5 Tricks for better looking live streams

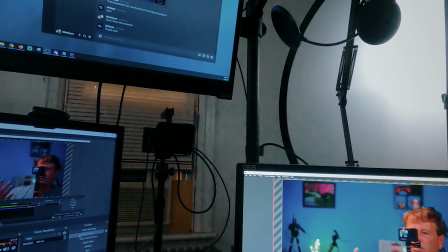And then this is going to be a softer light, which just adds a little bit of the fill on my face. So one side is a little brighter than the other side, but everything is lit well. Now you'll also notice my third light is up here. Now that is called, a hair light or a headlight, and some people will put those behind you or something like that. I like to have it above. It kind of just, basically that's the light that pulls you off that background. And this is the setup that most people would advise, especially if you're working in a studio kind of situation. And what the reflection off of the wall and through the reflective surfaces and that sort of stuff does is it keeps your face from being all washed out and really white or bright. And that's kind of a nice thing to have. It's just a little trick that you learn when you start doing it. So definitely make sure that you work out your lighting. Now we can tweak the way our camera looks with some simple color grading.
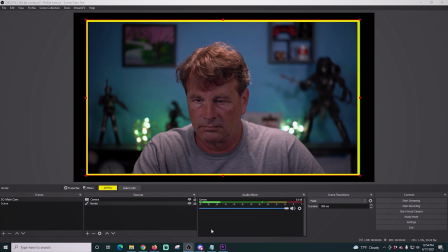Now we're gonna add a little bit of color flare to this. So I'm gonna select the camera in my nested scene.
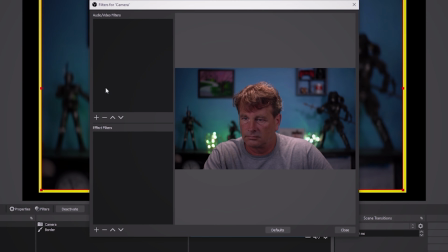I'm gonna right click and go to filters. Then I'm gonna select color correction. Now just make sure you do this in your nested scene, in the real scene.
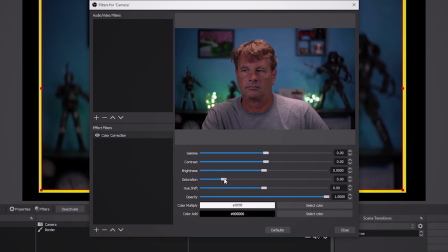And I'm gonna adjust the saturation down a little bit so that I'm not looking so orange.
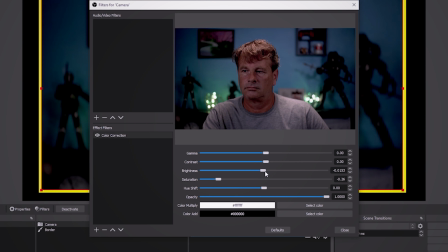I'm gonna adjust the brightness down a little bit as well. And this kind of almost adds a little bit of an effect on the edges, which I really do like. And we'll add a little bit of contrast. We'll kind of play around with it here, and I like that.
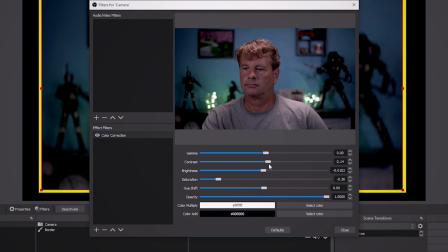That looks good. So what you're gonna do with your color correction is just kind of try to make it look like it should look. You want your colors to be right. And then we're gonna click the plus down in the bottom left again, and we're gonna go to color grading.
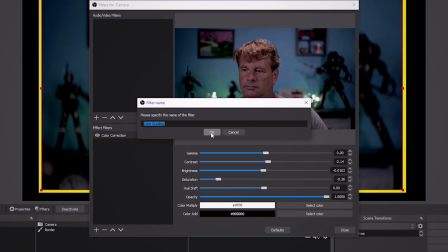And this is where we're gonna have a little bit of fun. We're gonna add some colors in here that might make it look different.
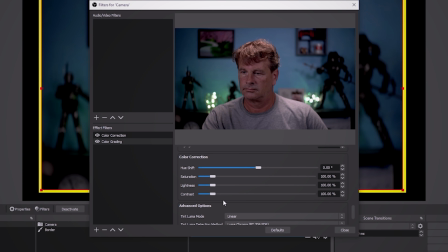And the first thing I'll do is scroll all the way down to the color correction, and I'll poke around with the saturation a little bit here and the lightness. But really that's not why we're in the color grading. We're in here because we wanna mess around and maybe add or remove some colors
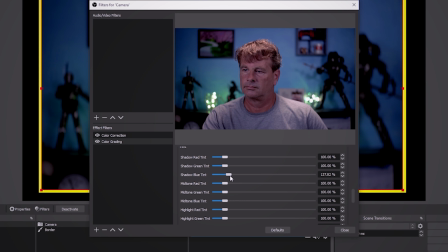to make it look a little bit more like it's our own broadcast. Because you have shadow tints, mid-tone tints, and highlight tints, mid-tone tints. Try saying that 3 times real fast. And what I'm gonna do is I'm gonna kind of settle on adjusting my green tints up a little bit.
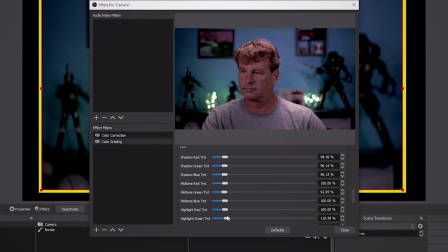And I think the first one that I really like is this green highlight tint. You can see that the reflection of the lighting on my shoulder really does come alive. It makes it look like those lights I have in the background are more powerful than they are. And I kind of like that theory.
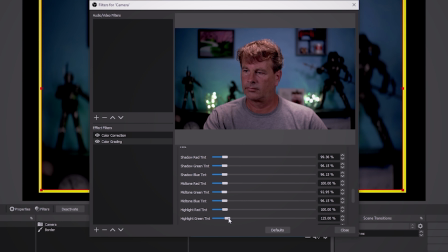So I'm still playing around with some of the blues and stuff, but I really do like that green tint coming off those lights. Even though it's phony, it's fun. And if I use a different color light, I can definitely adjust this for that. But I'm not going to go heavy-handed on this, and you really don't want to when you're doing color grading.
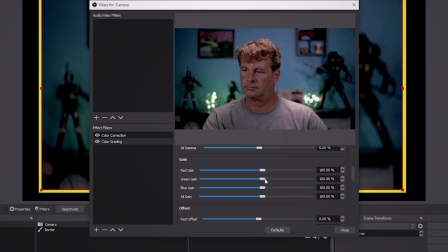The whole point of this is just to kind of add a little bit of your own personal style to it. And so I'm adding just a touch of the green here in the gain, which just bumps up the green a little bit. Now, obviously, I don't want my skin to be green or anything like that. We want to still look natural.
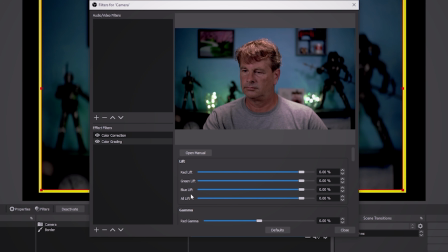But what this is doing is it's just adding a little bit of a tint to it. It makes it look, to me, like those lights have a little bit more power and energy than they really do. And I like that because that's a little piece of my creation.
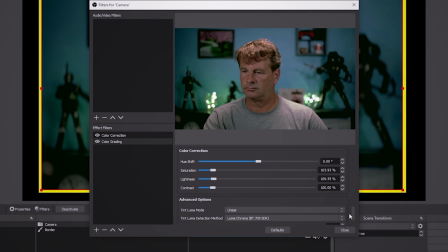But the real point of this is just to make the image look the way that you want it, and to show you that you have the power to do all kinds of crazy things. And I'm gonna just turn the saturation down a little bit so the green is not too overpowering, but we do still get that reflective green off my shirt, which is something I really like.
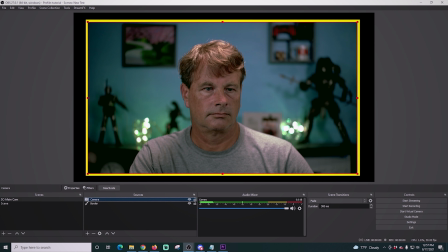And that's the color correction and the color grading process. Cool stuff. This is another simple trick that is subtle, but really effective.
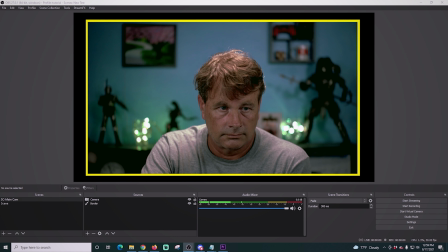This last one here requires a filter, so let me just show you how to install the filters on your system.
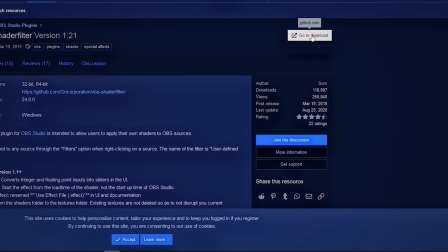Here we are on the web page, and I just click go to download.